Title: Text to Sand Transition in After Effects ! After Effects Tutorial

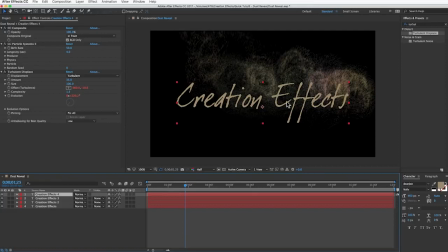11:41 So now, with each layer, we've got different warp results and different wiggle results because the wiggle expression is going to yield different results on each of these values with each new layer so what that does is it adds multiple
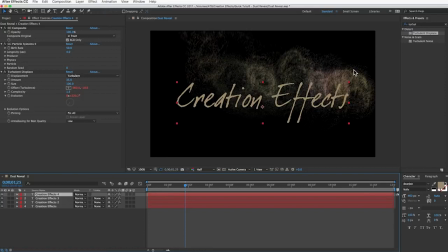11:58 layers of particles and they'll each be going different directions and it's just going to add depth and realism to it and also make it a little brighter so we can see the particles better so let's have a look at what we got so that's
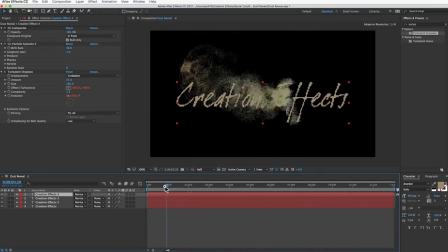12:14 looking pretty good we're almost done here we still have to animate the text to reveal itself with the particles so you can see these top layers are just the particles and the bottom layer when I isolate it is just the text so we
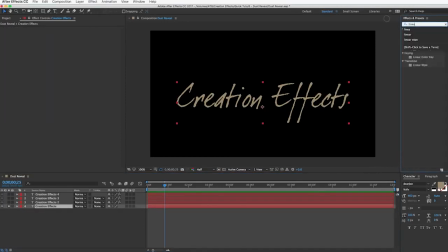12:34 can reveal the text with a linear wipe effect and set the feather to about 50 and then all we have to do is animate the transition completion and I'm gonna reveal the
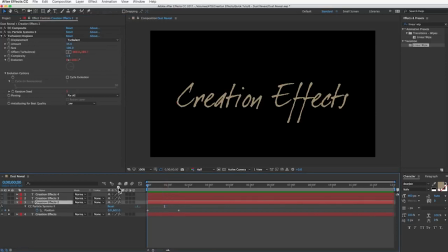12:51 keyframes for one of these top layers and we can use these as a guide so I'll go to that first keyframe and add a transition completion keyframe at zero and then go forward and
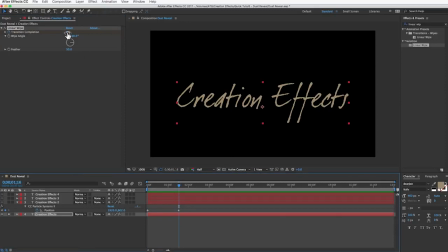13:08 then go forward to that second keyframe we made and add a new keyframe here at 100 percent and if we go through it
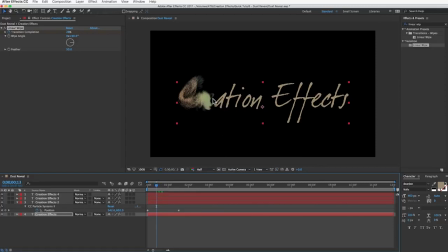13:21 looks like there's a little bit of a gap between the particles and the text becoming visible so i'm just going to grab these and slide them over one frame and wrong direction.
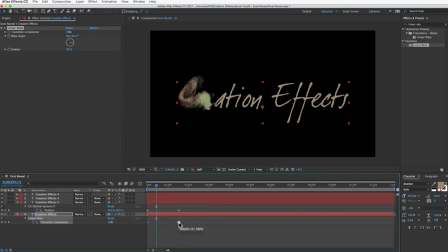13:38 Sorry. I had a 50-50 shot. Okay. So that looks a little better because you don't want the letters to disappear too soon. One more thing I would do is add a sand texture to the particles.
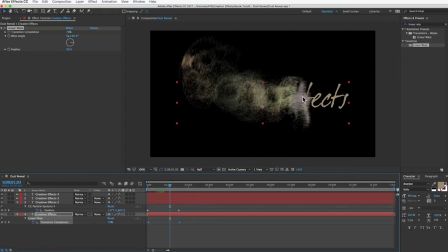13:57 Especially areas like this that are just a solid color, they could benefit from a sand texture. So you could use a photo if you want. I'll just make one really quick.
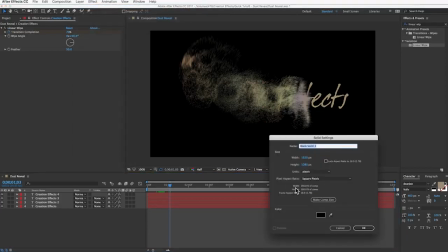14:08 I'll add a new solid layer. I'll call it Sand Texture.
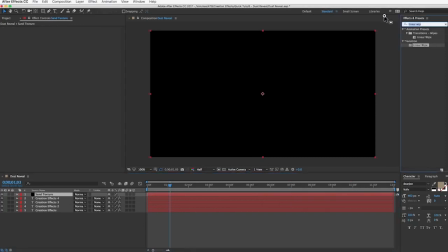14:13 And I'll add a fractal noise or a turbulent noise effect.
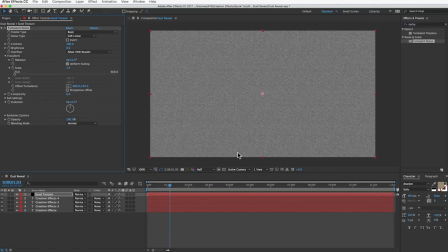14:21 And I'll lower the scale all the way to 1 and increase the contrast a bit. That should work. in order for this to work we have to pre-compose this layer so with the layer selected i'll go to layer
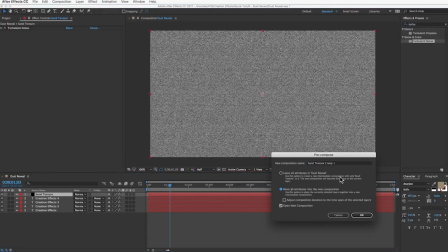14:38 pre-compose and move all attributes into the new composition and we'll close that pre-comp that opened up so now it's it's in here it's in its own pre-comp and we
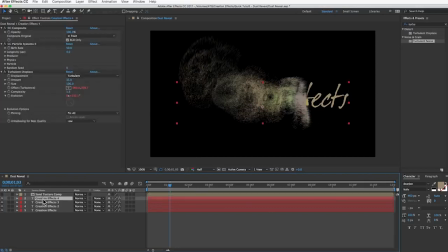14:54 actually don't need to see it so you can just turn it off and now we can add a texturize effect to these particle layers
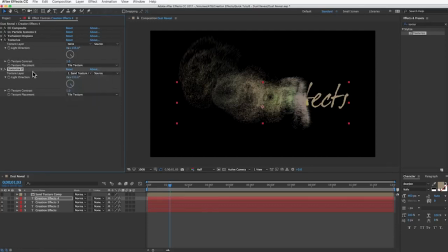15:11 and we want to set the texture layer to the sand texture that we just made and you can see now it added a little sand texture whoops I've got two texture is effects here I'll delete one we'll just copy that and put it on these other layers as well
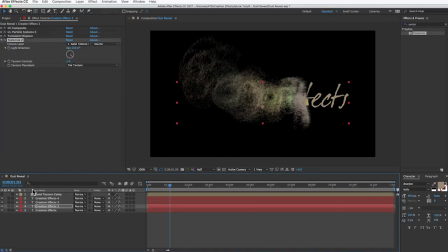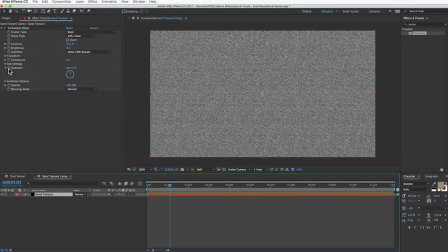15:35 maybe I'm back in my sand texture comp I'll change the evolution so that it changes We'll make it so that it changes randomly on every frame with an expression random and in parentheses a thousand.